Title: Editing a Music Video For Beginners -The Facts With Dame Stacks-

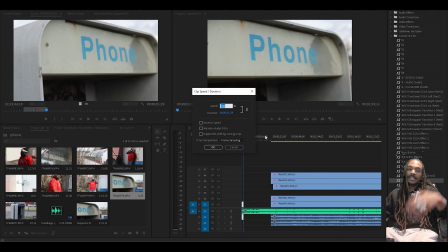[4:06]
Of course, to use slow-mo, right-click your clip, go to speed and duration, type in whatever speed you want it to be. Now, if you didn't shoot in 60 frames and you put it in slow motion, 50% or less, the clip is going to look choppy. The way to fix that is to go to optical flow when you're deciding how your time interpolation is going to be.
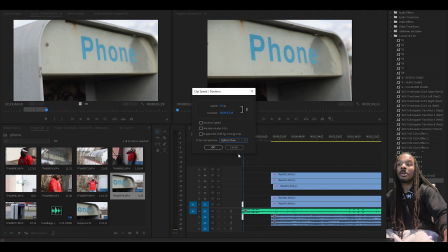[4:26]
If you leave it on frame sampling, it's going to look choppy. If you put it on optical flow, when you render the video, it will look extremely smooth.
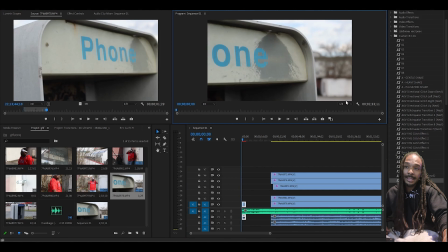[4:35]
Now, it's not going to look smooth when I play it because I'm playing at 1/4 quality.
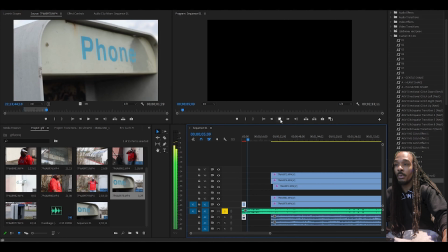[4:42]
And you also want to solo the song. You don't want the audio playing from the actual clips, of course.
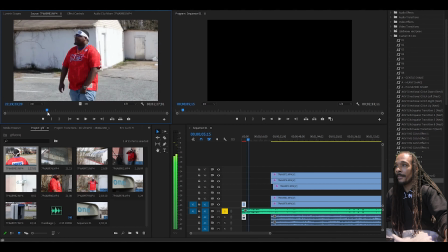[4:50]
Alright. Got a little B-roll of the phone. We're about to catch a little segment of him walking now.
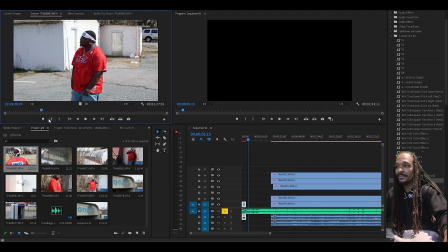[4:58]
Nothing too crazy.
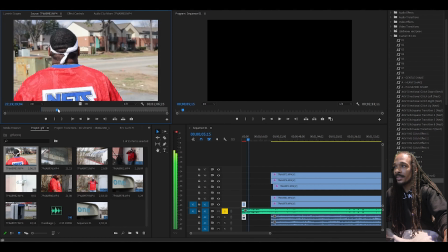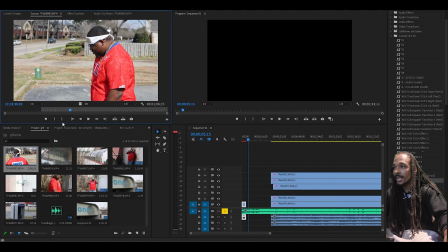[5:04]
Alright, boom.
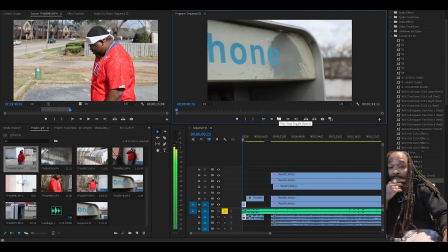[5:07]
So, when it comes to this, we ain't even gonna complicate it too much.
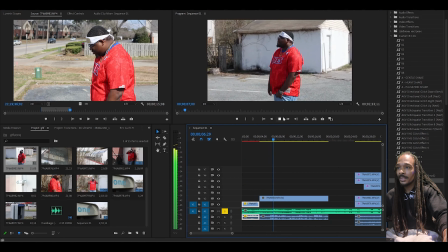[5:14]
Go from him walking. I don't even know. We're gonna put a quick speed up right there.
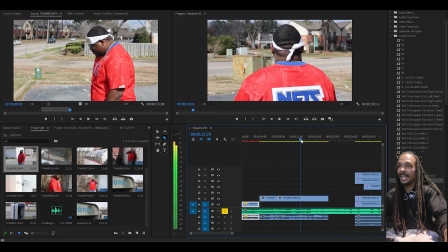[5:20]
You don't want somebody walking for 10 and 15 seconds at a time. But you do still want to capture everything you caught during that B-roll segment.
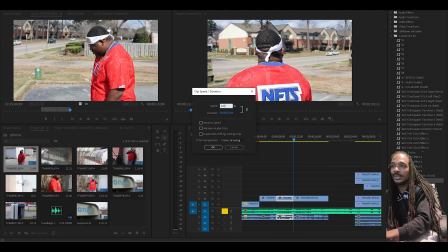[5:26]
So speed and duration, 1200. I know that sounds high, but that's what we're doing.
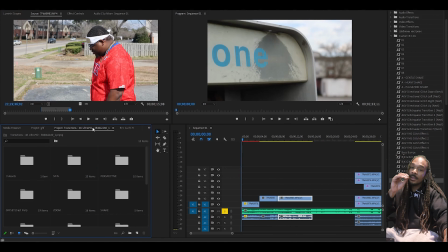[5:34]
Boom. And another thing I'm gonna do. This right here is something I feel like a lot of people should use. You can pick whatever brand you want, but 850 seamless transitions is the pack that I had bought.
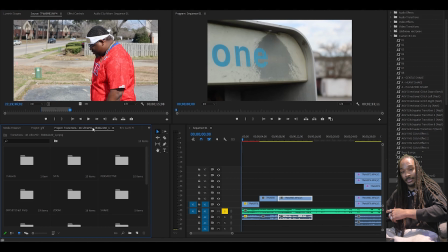[5:48]
And it literally is what it's called, 850 seamless transitions. It gives you a whole bunch of presets that you can use for your video. I'll put a link in the bottom. But I'm about to use one of those transitions right now just to add a little spice to the way the clip changes. Nothing complicated, TV satellite effect. And it's literally as simple as drag and drop.
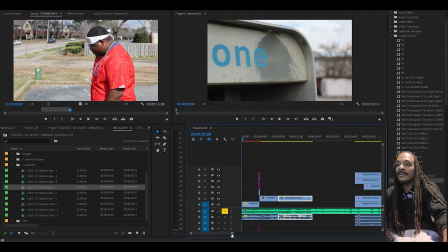[6:08]
That's why you need them, because they are very simple. Now, when you're using a preset like this one that's already made, sometimes it will come with an example video with it.
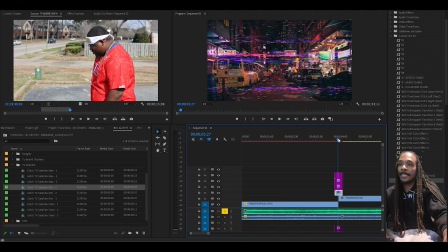[6:20]
So for example, if I click right here, as you notice, there's a bus, cars, things like that.
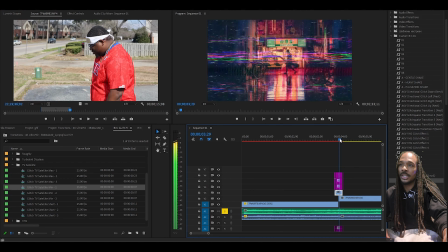[6:26]
It's showing you what the preset does, but it's showing you a clip of what it's doing on the preset.
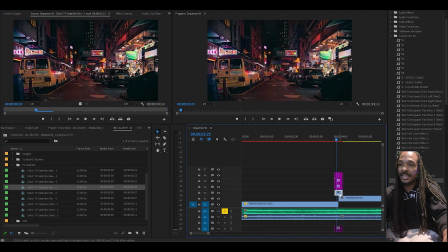[6:30]
You need to delete that bottom layer. So after you drag it over, you delete that bottom layer, and now what you'll have is this.
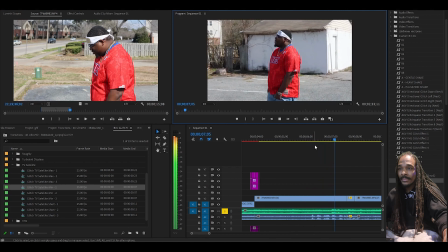[6:39]
See how simple that was? I don't even know why y'all. And it isn't like it did a whole lot.
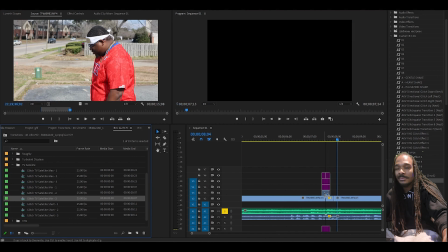[6:44]
All it did was just add a little bit of spice to the, you know what I'm saying, to the scene change. We're gonna do it one more time right here too.
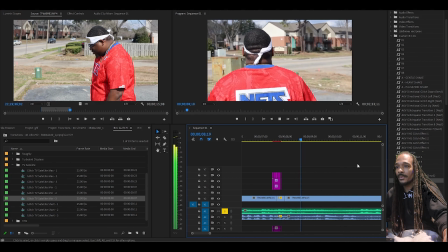[6:52]
I don't even know why y'all play with me, man. Yeah.
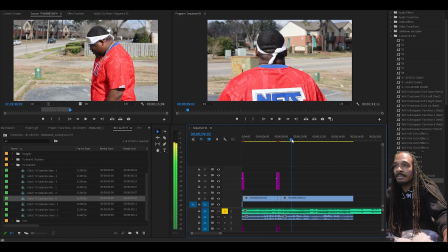[6:57]
Alright, so because I don't like the fact that I'm so close to him, because I was using a prime lens, we're gonna go ahead and cut it right here.
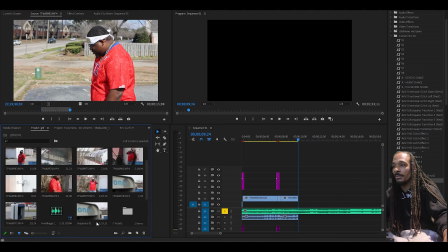[7:04]
We're gonna find another B-roll clip to work with and keep it moving. Like, cause you don't want your video to be stale at no point.
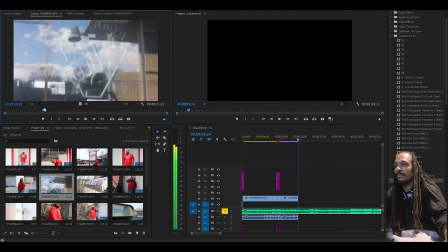[7:12]
Alright, so we went and got a close-up on some of the signs on the door. Try not to have your reflection in scenes.
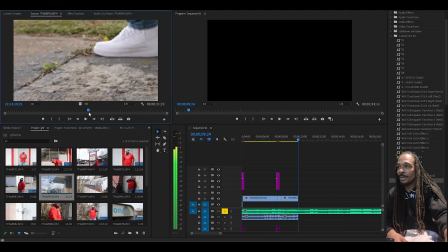[7:19]
That right there is definitely always in the way. Alright, so because I don't like those close-ups of the door, what we will use, though, is this close-up of his shoes. It could have been sharper, but that's a shutter speed issue that I should have fixed.
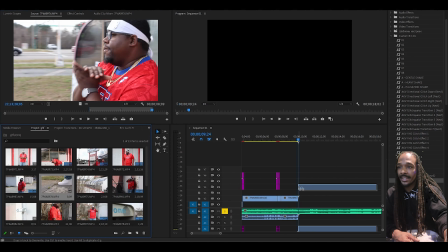[7:36]
Alright, that's perfect. So, drag this over, drop it down. We're going to use this one too.
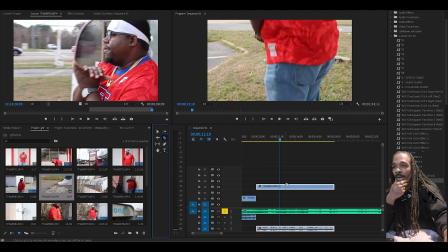[7:43]
Yeah, I know my body. Now, we don't want it to take too long going up the side of his body.
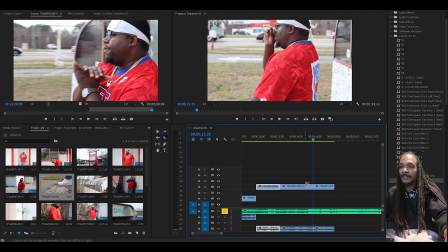[7:50]
You know what I'm saying? So, once again, we're going to speed things up. Now, there is a better way to add the speed. It's called speed ramping. You're not going to see me do that in this video.
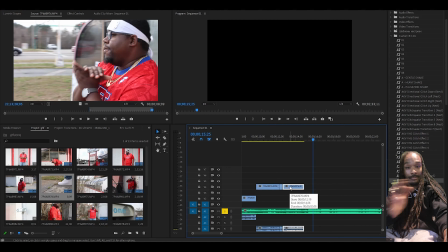[8:01]
It's a whole nother thing. I'll make a video about it, but I'm not using speed ramping right now.
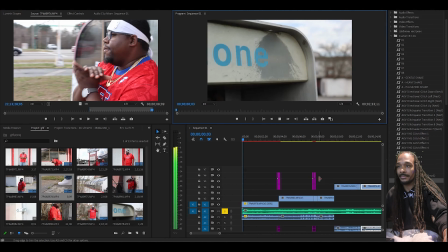[8:06]
I'll probably use it in the final product, but not at the moment. So now this is what our beginning looks like.
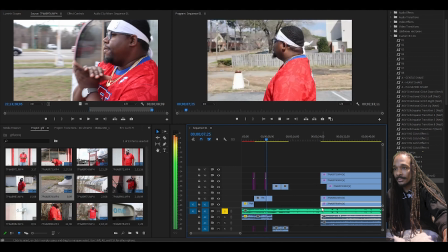[8:16] I don't even know why y'all play with me, man.
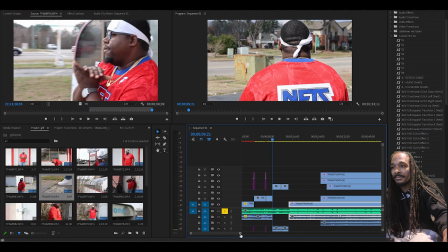[8:21]
I really don't like that one. Hold on right quick. So we about to make a little change to where these shoes are right here.
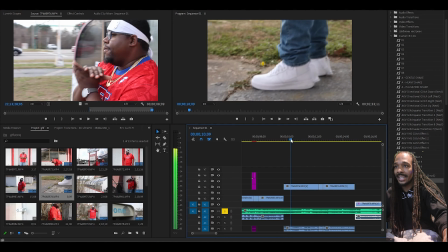[8:26]
Because that jerk not smooth. I don't like that jerk. Alright, drag that back some.
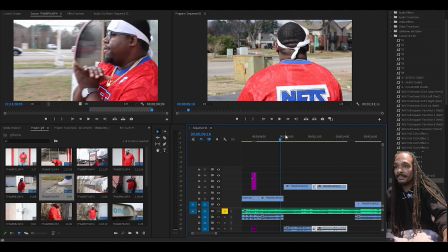[8:33]
We're going to drag the entire clip back some, because it's not using music, therefore it can't be offbeat.
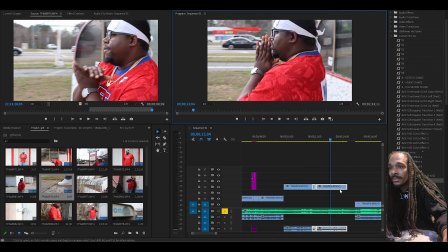[8:38] Yeah, I know my body.
Then we're going to add a little slow-mo to this clip right here.
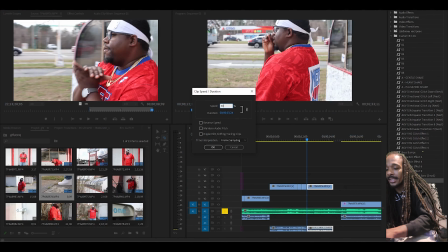[8:48]
That way it fills out until the beat drops. So, once again, speed 50, optical flow.
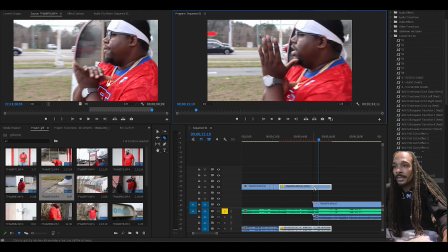[8:58]
Look. Now, right before that beat drop, we're going to use another transition.
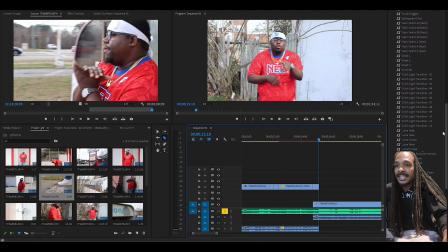[9:05]
It's called a Luma fade. And basically what it does is it fades out the video clip and it shows what's underneath. So, we're going to throw Luma smoke right here.
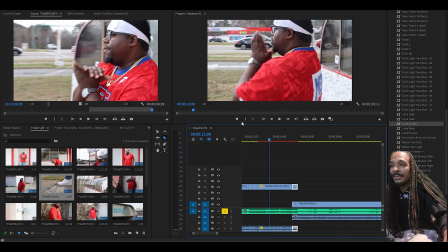[9:16]
And this is basically going to fade the scene out that's over top of the one underneath it, and then we cutting into where he actually starts rapping. Look.
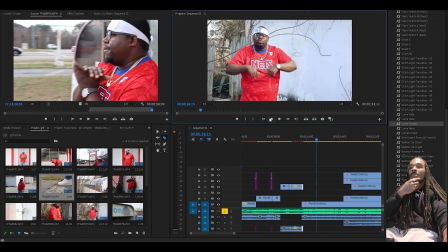[9:28]
Pause. Now, I would have paused it before then, but like I said, it's a rap song.
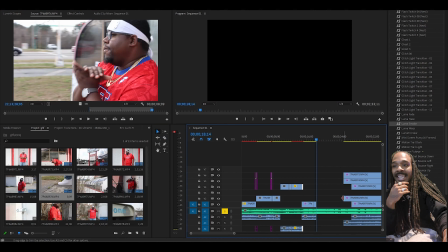[9:33]
We don't want no scene to be stale for too long. So the second he gets a whole bar out, it needs to be switching at that point unless it's something significant happens.
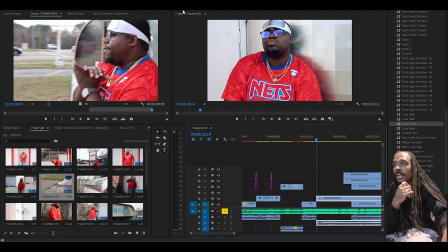[9:42]
Now, because I'm going to use cinematic bars, you may see me occasionally lower a clip down.
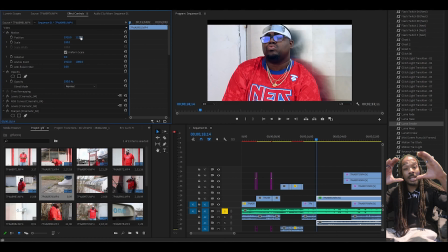[9:47]
That's because I'm going to put a black overlay over top of the top and the bottom. So I don't want his head to be cut off more than it has to be. So, let's get to it.
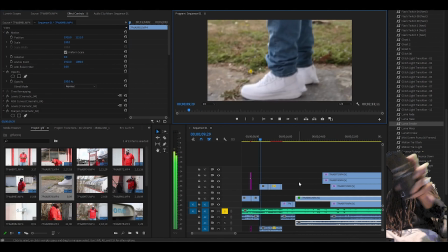[9:58] The phone going crazy right now. Yeah, My bad, y'all. Look.
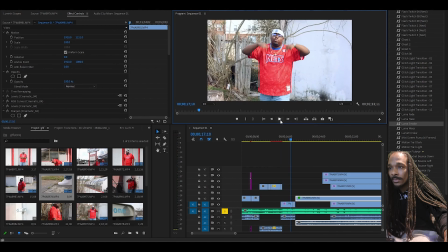[10:04] Call me Hokage, nobody could stop me. I'm so.
Matter of fact, right there is where we're gonna cut it at instead.
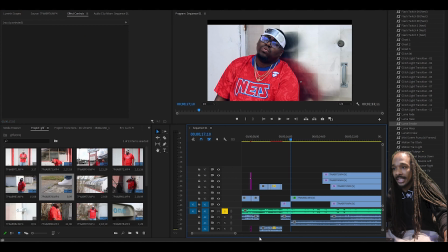[10:11]
Now, about to teach y'all a trick. Masking. What we're gonna do is extend this clip back some. Alright. We're extending this clip back some because that's gonna give us the opportunity
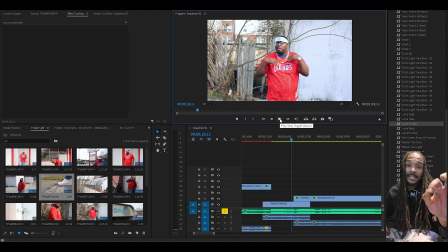[10:30]
to use frame holds to actually make a dope effect. Alright, so boom.
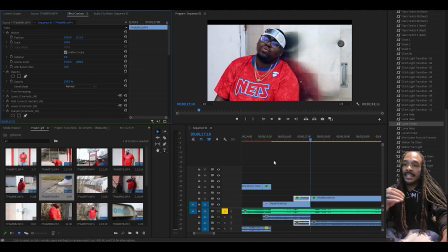[10:37]
Now that I've drugged this back, I'm gonna go to the very end of this clip so that it's the start of the clip that's coming up. And I'm gonna go to frame hold options. When I click OK on frame hold options, wherever my marker is where that frame is gonna be held at for that video clip.
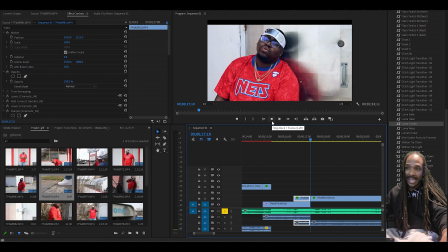[10:52]
So now that you've seen I clicked OK, when I back up, see how nothing's changing? It's stuck there. Now that it's stuck there, here's what we're gonna do. We're gonna take our opacity, I'm gonna click the pen.
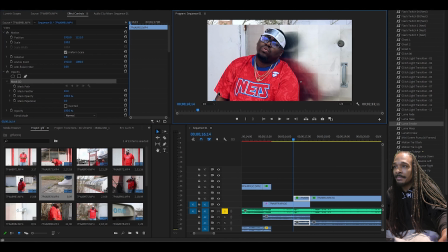[11:06]
This right here allows us to make a mask. This mask is what we're about to use to make a very simple effect. And because he's contrasted so well from his colors to the background, it won't be hard to do. We'll also be using After Effects, but when I really get to breaking that down, like I said, that'll be another video.
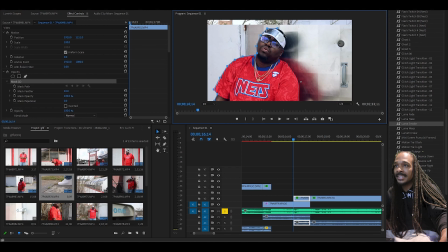[11:23]
So we're gonna mask him out like this. Like I said, this isn't nothing complicated. It's just something to add a little bit of spice to the next scene. And we're not doing a super good job because it really doesn't matter. It's gonna happen fast. It's not like it's a big deal. No one's eye is gonna catch it if I'm missing a corner of a shirt or something. So boom.
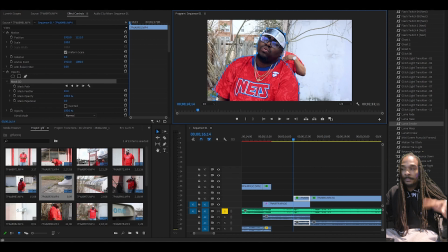[11:42]
See how when I finish the mask, everything around that mask disappeared? So now, you're gonna click your little clocks over here. See these right here? These are animations. You're gonna wanna make sure they're clicked. After you click your animations, I drag them all the way down, like that.
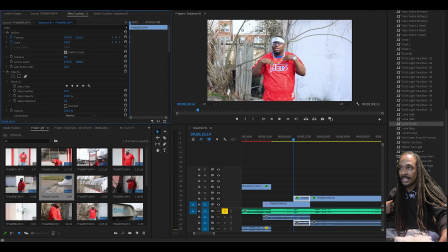[11:59]
I'm gonna move the feather a little bit too. And the reason why is because, you see, hold on, I'm about to show you what I'm talking about. I accidentally grabbed the wrong thing. See that little sharp mark on his head right here? We don't really want that. Adding a little bit of feathering will get rid of some of the mistakes that you make. You don't want to feather too much, but just enough to where things look smooth.
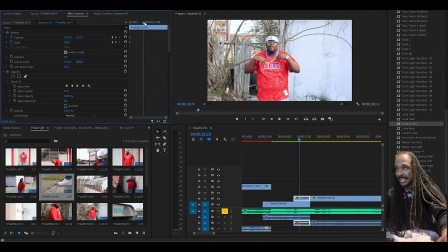[12:17]
But yeah, back again, drag him all the way down. Basically what that does is when I go to the end of this clip now, I'm gonna put him back in position.